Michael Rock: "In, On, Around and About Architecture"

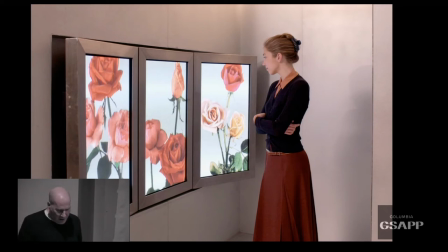2144s
And then that also started initiating another side of the work which is work which happens much more on screens. And that started really in New York at the Prada store with these three screen projects.
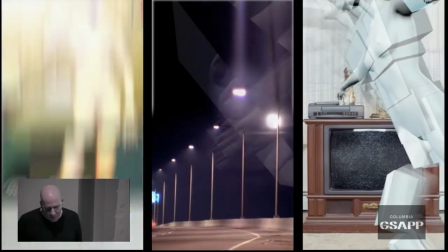2157s
And there we were just going and making anything we could because we knew how we were able to make it and just to make this content for the screens.
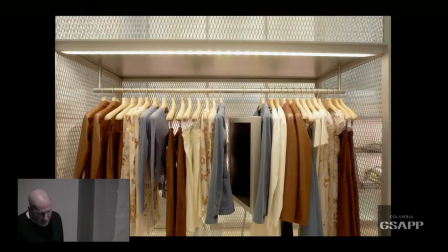2166s
But then it started to have other kinds of forms too. So one of the ideas in New York was to take the screens off the wall and just to hang them demurely between the clothing So you kind of come across
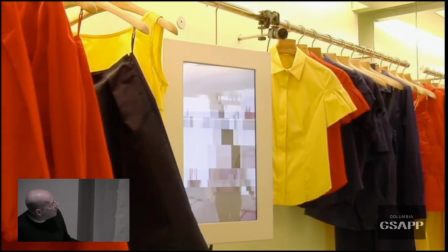2177s
the screens as you went through and some of those had this quality where they became receptive so they became mirrors in the store so here the It's a mirror which actually obscures your identity sort of like a Japanese porn filter
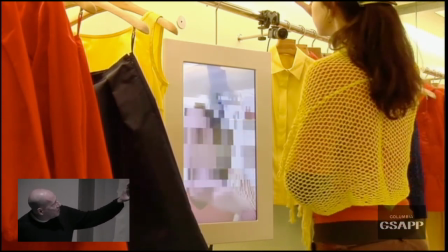2191s
So you have basically the middle of the screen is pixelated and you only see what happens on the edge
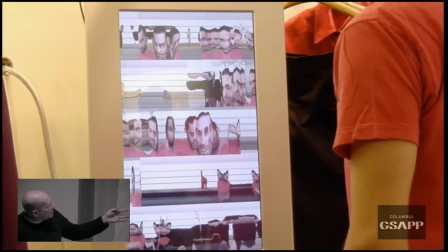2196s
Or in this screen, it's basically only recording a single line of pixels, and then as people walk by it, they're captured on the screen.
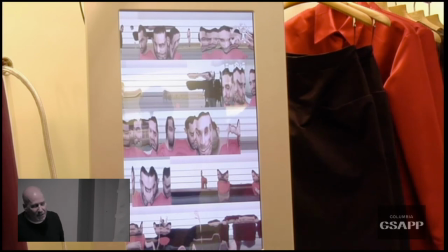2203s
So the screen is constantly capturing and collecting people's activities.
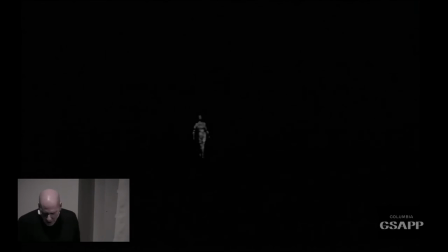2208s
And then we continued on with that screen-based work here in Beverly Hills,
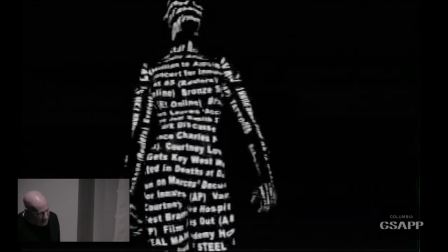2214s
developing a series of figures that are projected in the glass of that building.
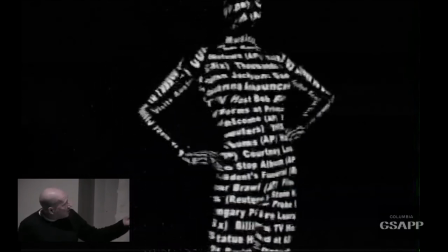2221s
And the idea is that the bodies, each time they come to the surface, are actually made out of the latest news of the day,
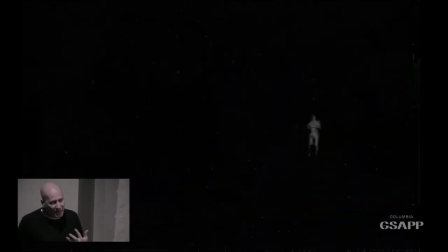2227s
so they're run by an RSS feed, so you have this kind of constantly regenerating bodies.
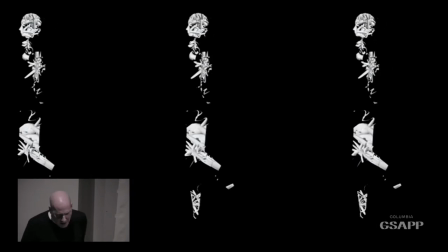2233s
And then we play with that body idea again here in Milan for these gigantic projections for one of the fashion
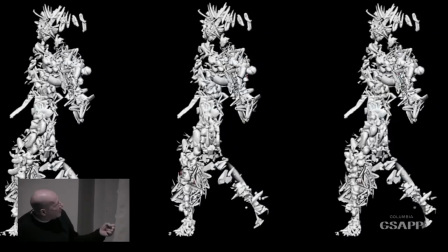2239s
shows where the body is a series of data points that are constantly growing and changing but also collapsing too,
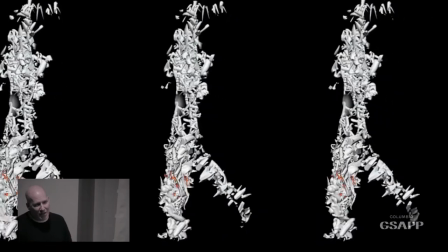2245s
so again, all of this meditation on the idea of fashion, about the renovation or the newness of the body.
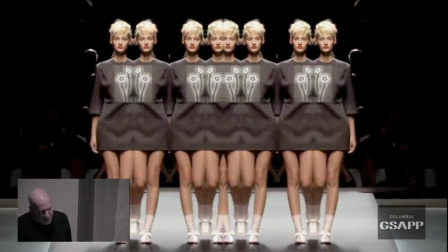2255s
And then a whole series of constant iterations on fashion is multiplication, fashion is manufacturing,
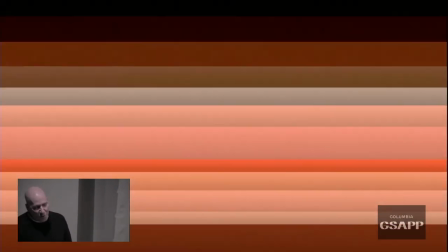2263s
other ways to think about ways to break down the collection into its component parts.
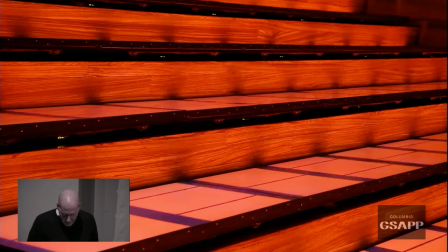2270s
And here, how do I make that? I need to hit something to make that play. What do I do? Go back. Back and forward?
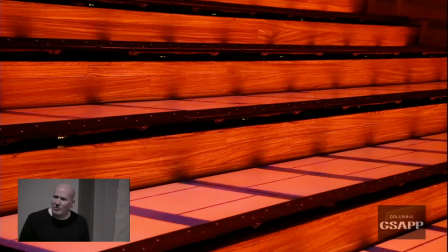2293s
You have to hit the, on those ones, you have to hit the click to make it play. Huh? Can you just click from the, there's a few there that might be like that.
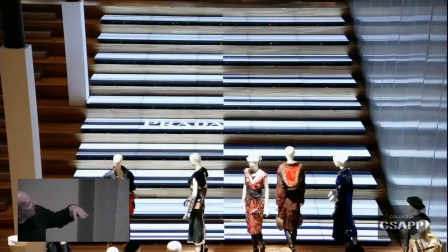2309s
So here, going back to New York and transforming the whole staircase in that space to be a video screen.
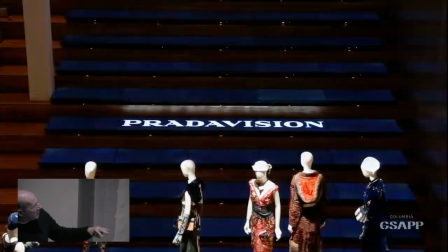2318s
So the treads on the stair become video,
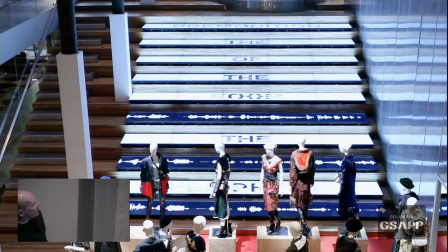2321s
and you have a sense of kind of animation of space through the injection of video into the architecture.
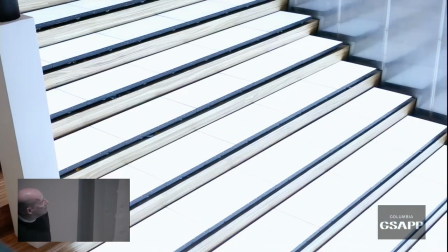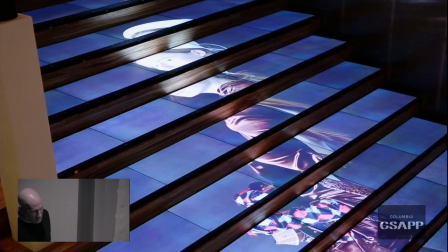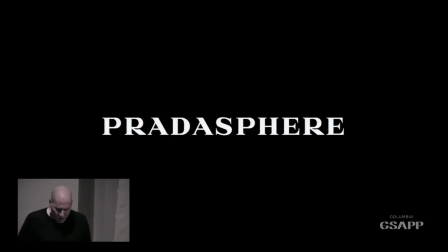2340s
So all of that different kind of crazy work that would be going on for Prada for many years kind of culminated in this big project we did called Pratosphere,
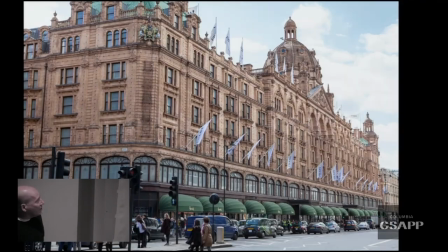2348s
which was to develop an architectural space in Harrods in London that would tell the story of this one fashion brand.
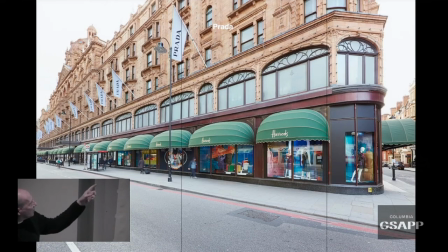2356s
And so it started off with a series of 40 windows along Knightsbridge.
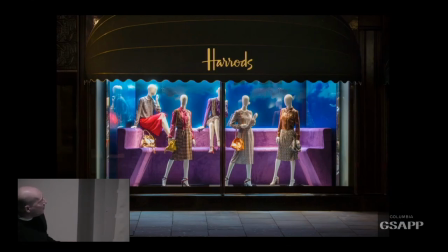2362s
And so you had kind of this narrative, a window design, and the way that you kind of presage the story as you go inside.